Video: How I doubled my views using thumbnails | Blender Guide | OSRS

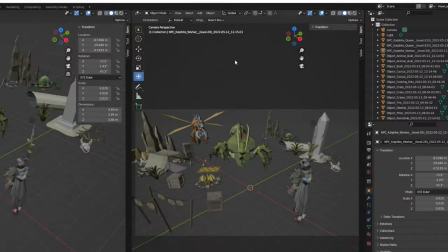12:13 So the first thing that we're going to want to do is we're going to want to click this button over here,
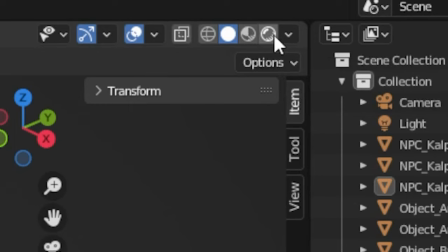12:19 and this is going to be our viewport shading button.
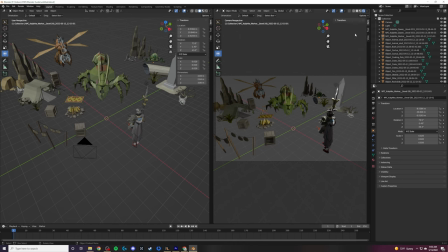12:23 So once we select that, it's actually going to show what our scene is going to look like when it's rendered with lighting. So you can see if we select our light here in the top right hand corner from our scene collection, we're able to move that around,
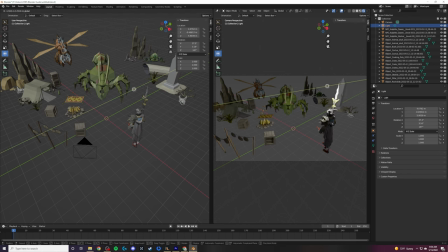12:39 and you can see how our scene dynamically changes to reflect and update shadows and occlusion and ray tracing and all of those cool properties about light.
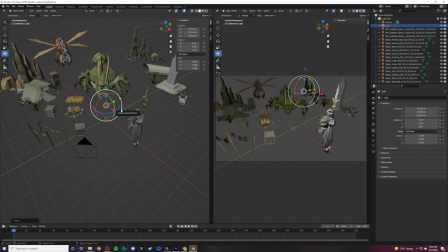12:51 So generally when it comes to lighting, it's very easy to overdo it, but I want to have a lot of focus on the character, a lot of focus on the Calphite Queen, and then some ambient glow coming from the fire and the campsite. So in order to start this, I'm going to want to add some additional lights.
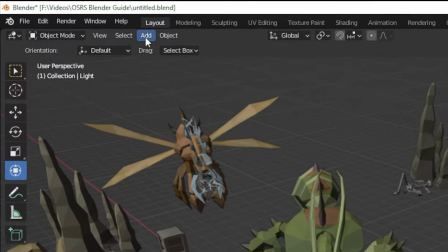13:09 So I can come over here to the top left hand corner and click the add button,
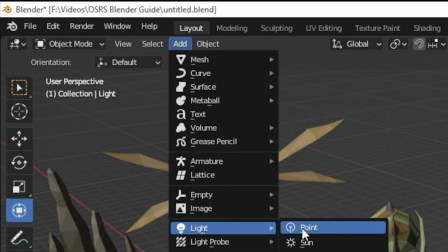13:14 and then I can go down to a light, and I'm just going to add a point light. So there's several different types of lights that you can choose. We're going to be adding a point light.
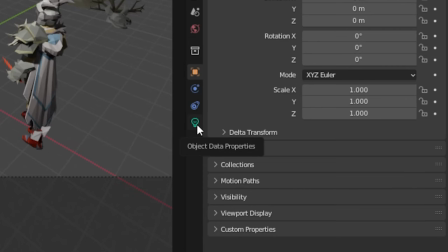13:24 And then if we come over to the right hand side and click this object data properties, it looks like a little light bulb.
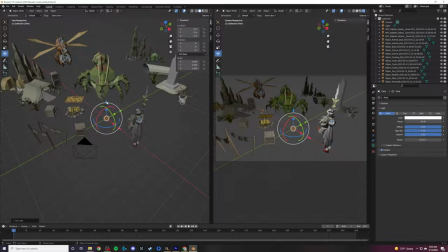13:31 This is where we can control some of the aspects about our light. So if we move this up, you can see it's only a 10 watt light. So we can move it around, and you can see very subtly it happens to enhance the glow of the Calphite Queen, but it's definitely not powerful enough to simulate a full fire.
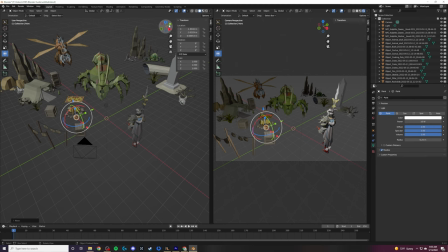13:49 So you can use this, I don't know really what to call it, to change your viewport. So I'm going to make it so that I can see on top of my viewport here, and just kind of move this light right where I would expect it to be inside the fireplace.
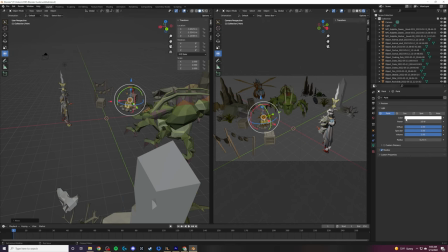14:08 Maybe move it up a little bit. And now I can come over to the color over here and pick a nice orangish hue, maybe deviating into red a little bit, and let's go ahead and up this to 1000 watts.
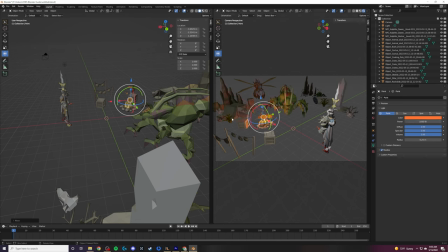14:26 So now you can see in our scene, we've got what looks like a real fireplace going here. So it's emanating a beautiful glow, and we can move this light up and down. You can see when we move it super low, it kind of goes out of the scene. So we want to have it like positioned maybe somewhere right around here.
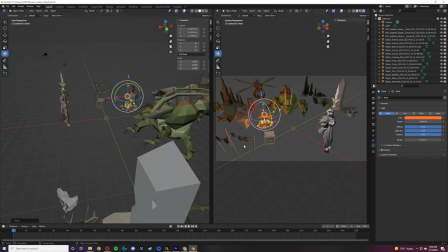14:44 that really makes it look like it's coming from the fireplace, and it's kind of just illuminating everything in the campsite and reflecting off of the Calphite Queen herself.
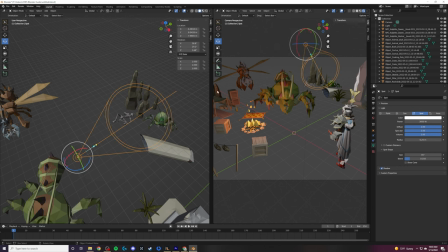14:53 So instead, I've gone ahead and I've added a spotlight over here and kind of positioned it towards the background with a skeleton in this Calphite over here, just so it's not like pitch black over there and that you can see them. Now I think I'm gonna do the same thing for the Calphite Queen over here.
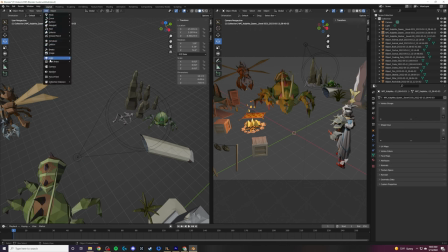15:11 So let's go ahead and click on add, and we'll go to light, and we're gonna do a spotlight. So this is great for illuminating a whole area rather than a single point in the scene. And so we'll control this just like we would any other light. We're able to drag it up.
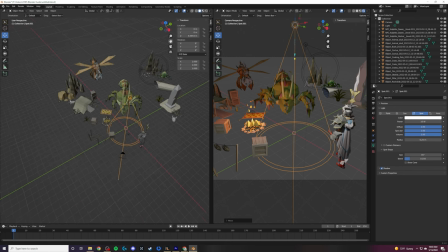15:27 And we can use this little hand icon to move the view and kind of position us where we want it in the view. So we'll move this the spotlight a little bit closer, and you can see exactly where it's going to be shining down on. So we are actually going to want
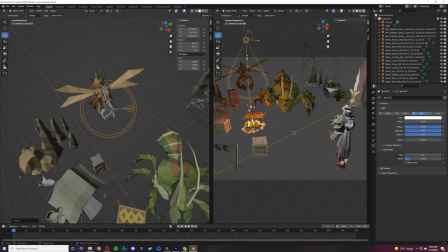15:45 to use this little blue arrow, and we should be able to kind of position that right like that on the Calphite. So now, with this, white is always a great color to use for these because it basically illuminates the natural colors of the models themselves.
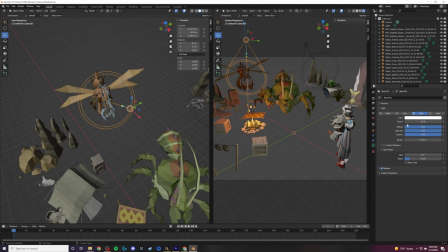16:03 So you can see these models already have materials painted over them or applied to them. So let's go ahead and illuminate the Calphite's natural color with about 3000 watts of white power. That's a little intense. So we can do two things. We can either move this back a little bit.